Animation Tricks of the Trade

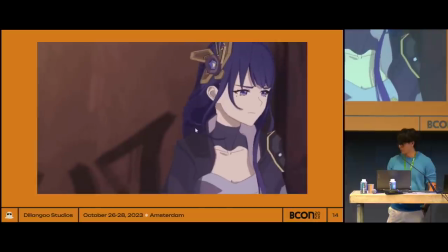4:08 And here's a shot example of something subtle you can do with, like I said, the breathing cycle.
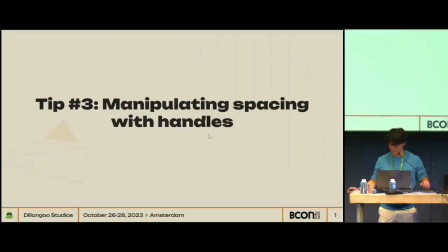4:16 I just noticed there's a mouse in the sound over the screen, hold on.
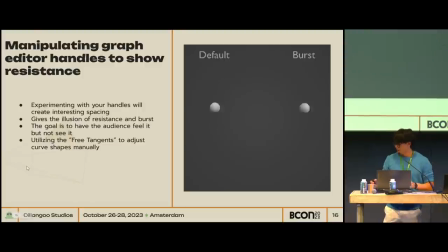4:22 Here is an example of two bouncing balls. Hopefully you'll be able to feel a difference but not necessarily see a difference. My next tip is going to be about manipulating graph editor handles to get variable spacing. spacing. So the ball on the right is something I call burst spacing.
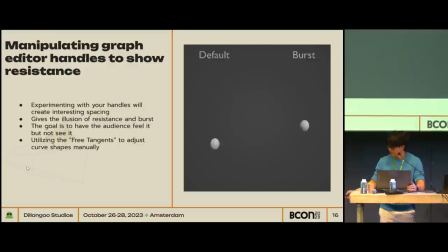4:42 And I do that with using free tangents in the graph editor. So here's a breakdown of the bouncing balls.
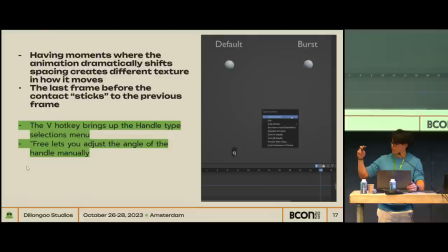4:51 The only difference between them is the one frame before the contact with the ground, it favors the frame before it. This is not necessarily realistic, but it's good for snappy animation and stylized stuff where you just want the impact to feel harder because
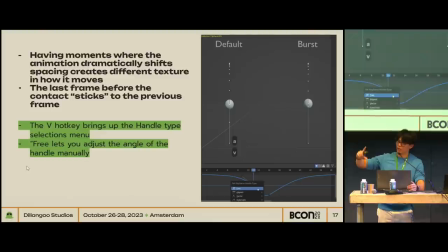5:07 the viewer's eyes is gonna stick to that frame and there's gonna be a big blob of missing data and your brain is gonna interpret that as a harder motion hit I'm done I'm doing this with the V hockey you bring up the the tangent types and
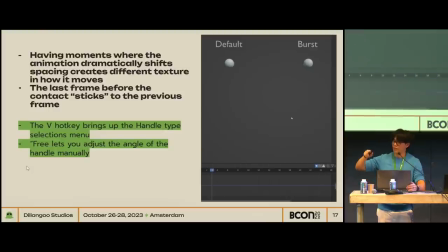5:21 then set it to free and that one lets you edit the tangent handles left or right without disturbing the other handle.
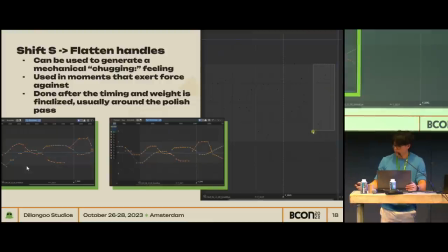5:31 This is another handle technique you can use. It's just flattening the handles and this is really good if you're doing robot animation and you want something to chug, per se. It generates a mechanical moving sensation because the animation is staccatoing upstairs.
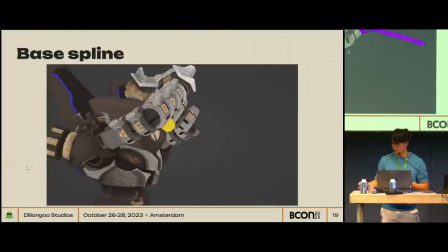5:50 Here's an example of a shot that I just splined and if I wanted to feel more a robotic,
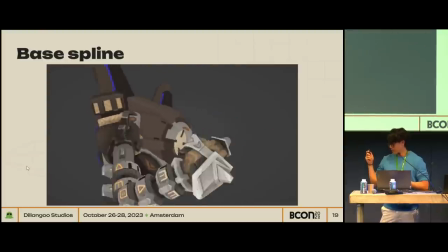5:57 I'll just let that play for a little bit. On the rotation up and down curves, I've added the stair-steppy feel.
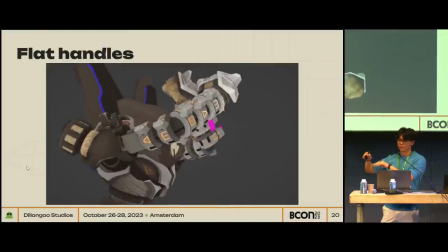6:05 So it chugs as it's going up. But the weight and the timing are the same. So hopefully some of these help.
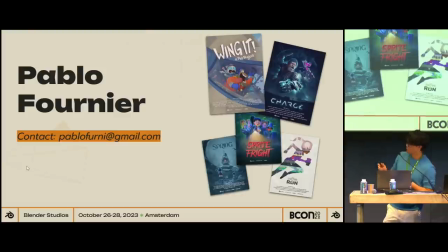6:14 Next up is going to be Pablo Fournier. Hello, I'm Pablo. And I am an animator at the Blender Studio.
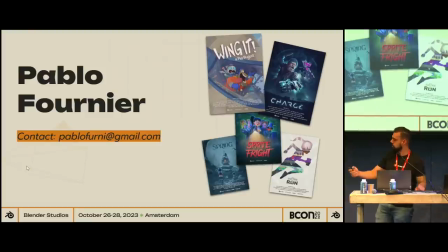6:33 I work in all the stuff and I'm going to give you my tips
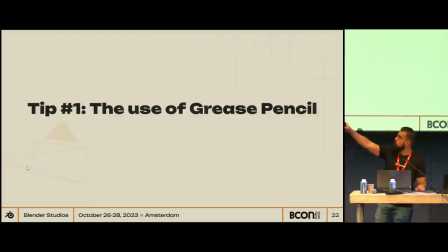6:38 tips numero uno the use of grease pencil since we did wing it I started to use more grease pencil on my workflow and I use it in
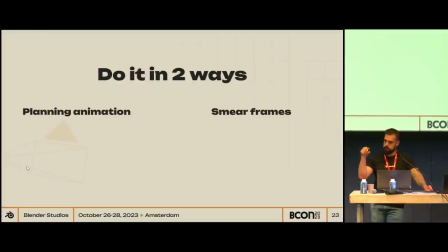6:52 in two different stages first is the planning the animation and later is doing the smear frames in
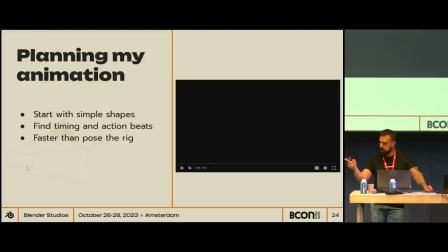7:00 could do it. Planning my animation. I usually start with a simple shape.
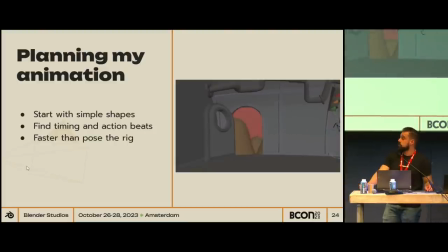7:07 It's easier. It doesn't take too much time to do. In this case, it's a ball with two legs. It was good to find the timing and the action bits. It's really cheap to do. You can try different approaches.
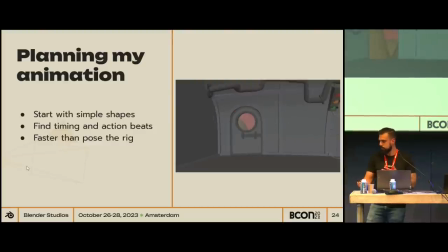7:22 But at the end, what you want is a fast interaction with the director. So this is way faster than just taking the leg and posting the leg and posting this and that. Just draw some stuff in there.
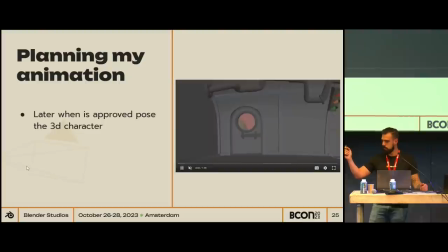7:36 And then, and then, when it's approved, you post your character. Follow the same animation that you did already with your grease pencil. And save you a lot of time. Okay? Yes.